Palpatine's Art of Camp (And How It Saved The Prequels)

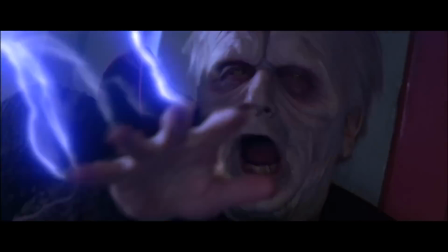Palpatine and Obi-Wan are the only characters in the Star Wars prequels who are unashamedly loving life.
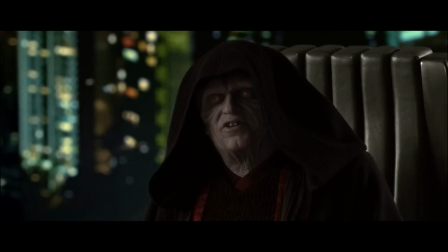In films so bombastic and at times silly in their tones, characters like these, with performances that are big and over the top, have the chops to match the movie.
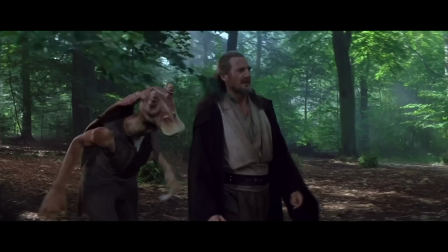They're the inverse of a character like Jar Jar Binks, designed to evoke fun but instead missing the mark so badly it derails the flow of the entire film and every time he appears.
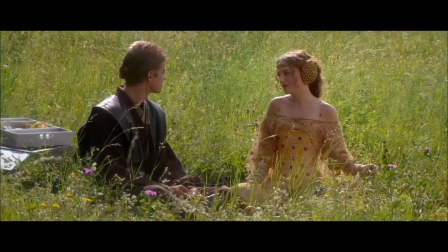No disrespect to Ahmed Best, he's a champ. I mean, is it really so hard to believe it's the dialogue, not the story and the purpose of the scenes themselves,
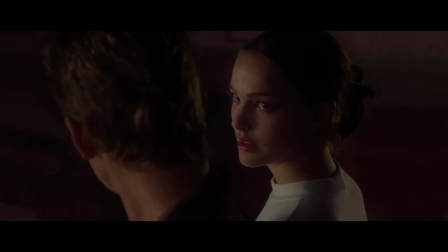that are the problem, when such high-caliber actors like Natalie Portman and Samuel L. Jackson can't make some of this stuff work?
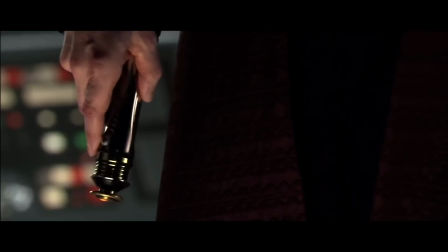Hold me, like you did by the lake on Naboo.
In Revenge of the Sith, we finally got to see Palpatine wield a lightsaber, much to McDermid's surprise.
When, you know, when they said there'd be a bit of fighting, I thought, oh great, you know, I'll do a lot of that and people will collapse.
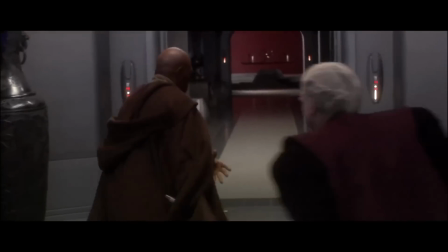And even though the choreography isn't up there with the best lightsaber fights, I still can't help but be massively entertained by this scene.
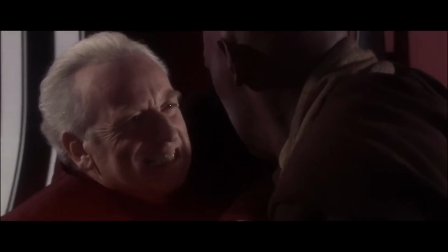And that is 100% down to McDermid's scenery chewing.
The Senate will decide your fate.
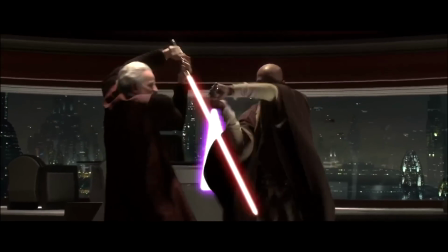I am the Senate.
Every smirk and guttural yelling he gives out, you get the feeling that this fight is immensely satisfying for Palpatine.
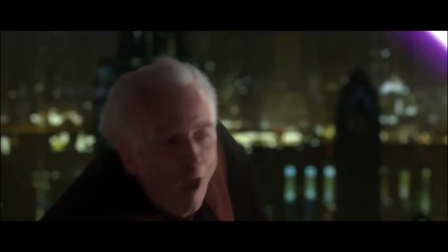He's waited years to stick it to the Jedi, patiently having to put up with all of their bullshit, and now he gets to finally reveal his true self.
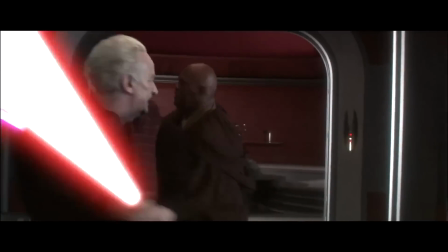He doesn't have to hide behind a facade, he can show off his true immeasurable power, which is unlucky for some.
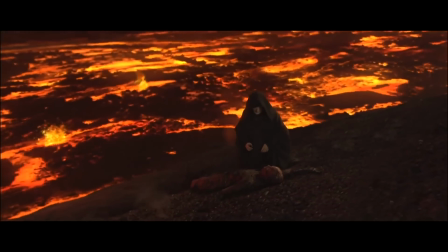McDermid's performance saves so much of the trilogy, even in moments that miss the mark spectacularly.
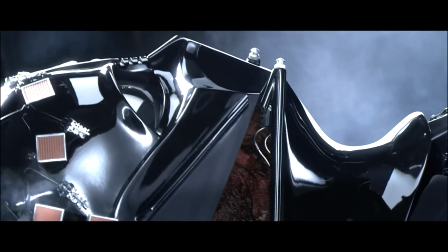Vader's transformation is a fantastic scene.
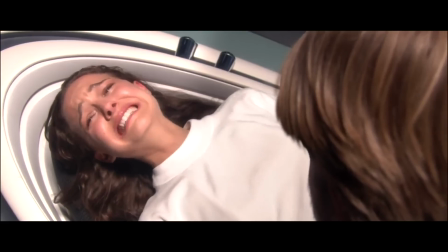Intercut with the birth of his children as his wife hangs at death's door, we see the sick and twisted surgery that he is subjected to as he writhes around in pain.
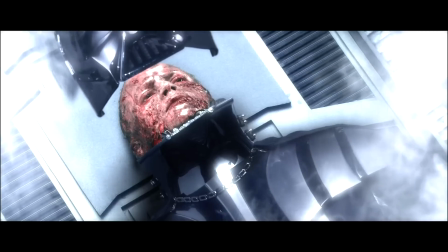Anakin's eyes, as he sees the mask of Vader descend upon him, squeezes out any last ounces of empathy we might have for him.
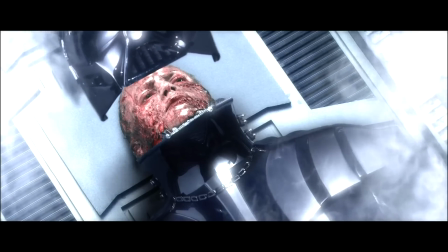He looks scared, confused, and truly alone. Again, no dialogue, and this bit is great, right?
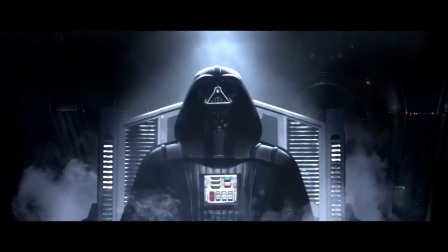And then...
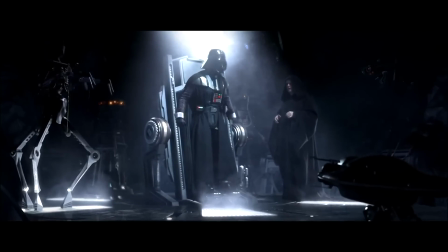It's spoiled somewhat by Vader yelling no. It would be easy to complain about the line and forget everything else that's going on here.
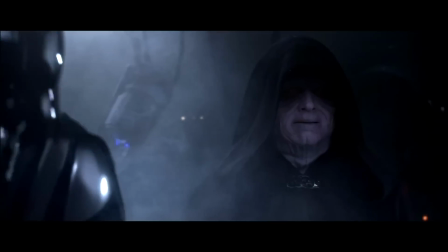So instead, whenever I think about this scene, I think of the quiet brilliance behind the smirk Palpatine gives.
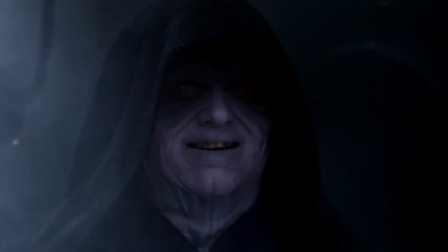He did it.
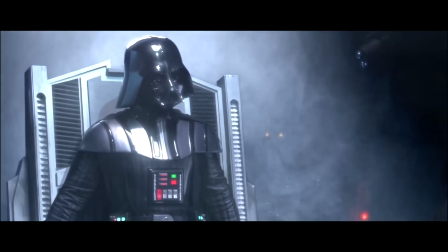He successfully manipulated the Chosen One into his personal flying monkey and managed to convince him that Padme's death is entirely on him.
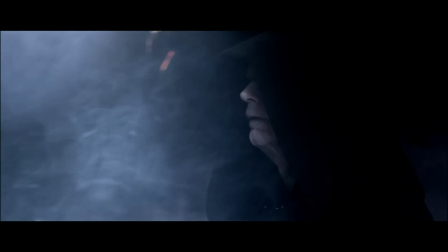He tricked him, and he didn't get any kind of comeuppance. And you get all of that evil crystallized in just that one little smirk.
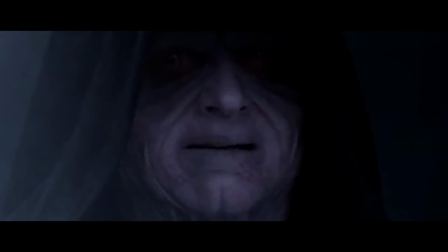It saves that scene.
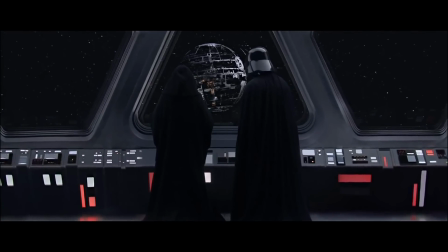By the final turn of Revenge of the Sith, Palpatine dons the familiar black robes from the original film and takes his place as the Emperor we knew from 1983.
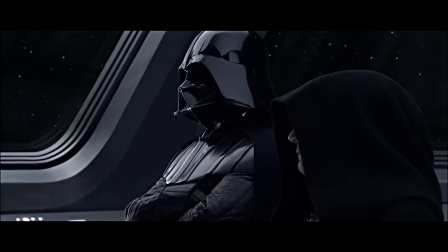After a movie of delightful overacting, McDermid doesn't say a word.
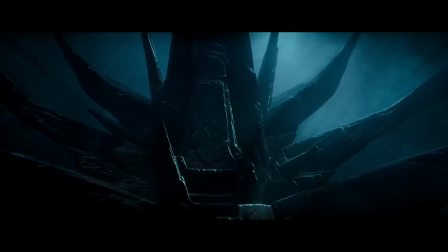Spectacular. I never thought Palpatine would return in the new trilogy beyond making a ghostly cameo, but here we are.
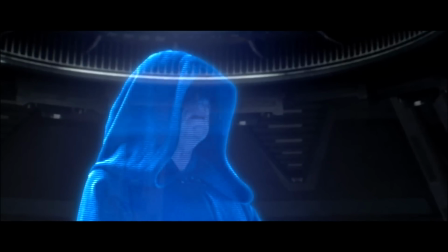As much as I loved him to pieces, and he's undeniably the big bad of the saga,
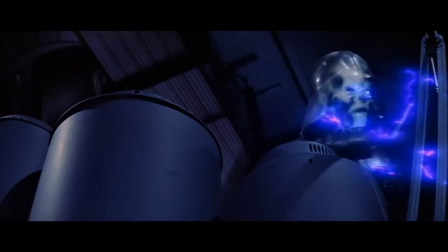it seems a little strange to me that he's going to come out of the woodwork to challenge the new heroes. On the flip side, there's enough connective tissue potentially there in episodes 7 and 8 to make it work.
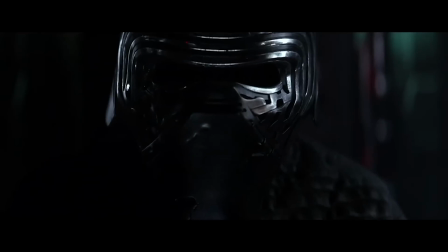For example...
And I will finish what you started.
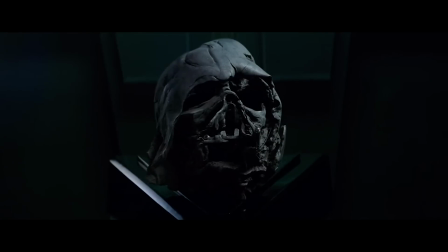Why would Anakin communicate to Kylo through the mask?
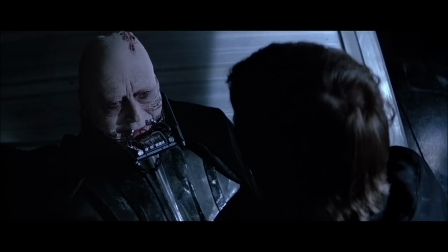We know he can manifest himself as a Force ghost, and more to the point, why would he ever leave Kylo down a path of hatred?
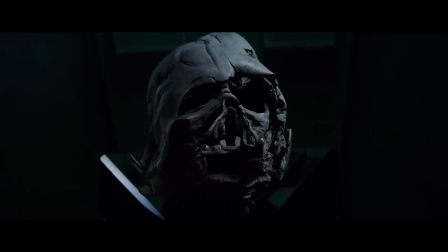It's always made sense to me that the spirit behind this must be Palpatine. Or at one time, I thought it could have been Palpatine or Snoke.
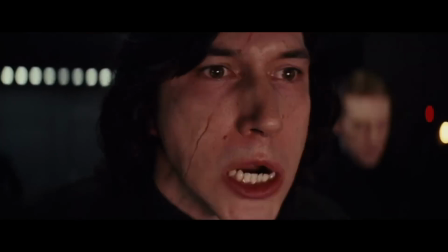Obviously, that's a moot point now. Kylo Ren took his place as the leader of the First Order in the last movie.
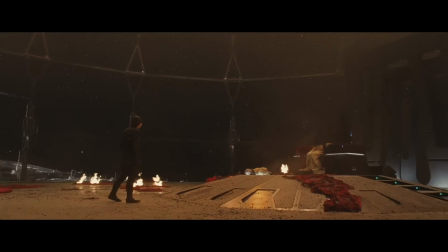He made his choice to double down on the power of the dark side. I wouldn't want him to be redeemed in some sense because it would feel like a retread of what happened to Anakin.
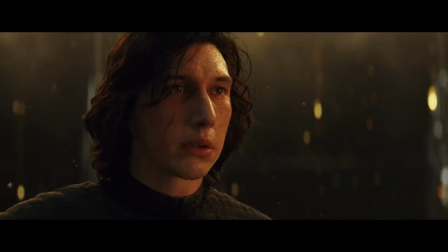And the whole point of that character and why he's so interesting is because he does the one thing his idol was never able to do.
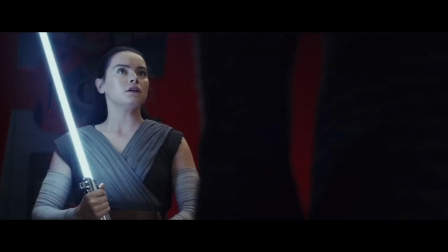Topple his dark master. He did what Anakin tried to do with Palpatine and succeeded.
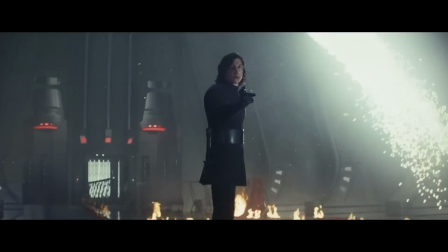He spends his life trying to grow beyond Vader's accomplishments, and by becoming the leader rather than the lackey, he does just that.
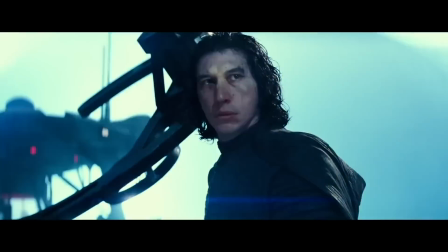So would redemption feel like a step back?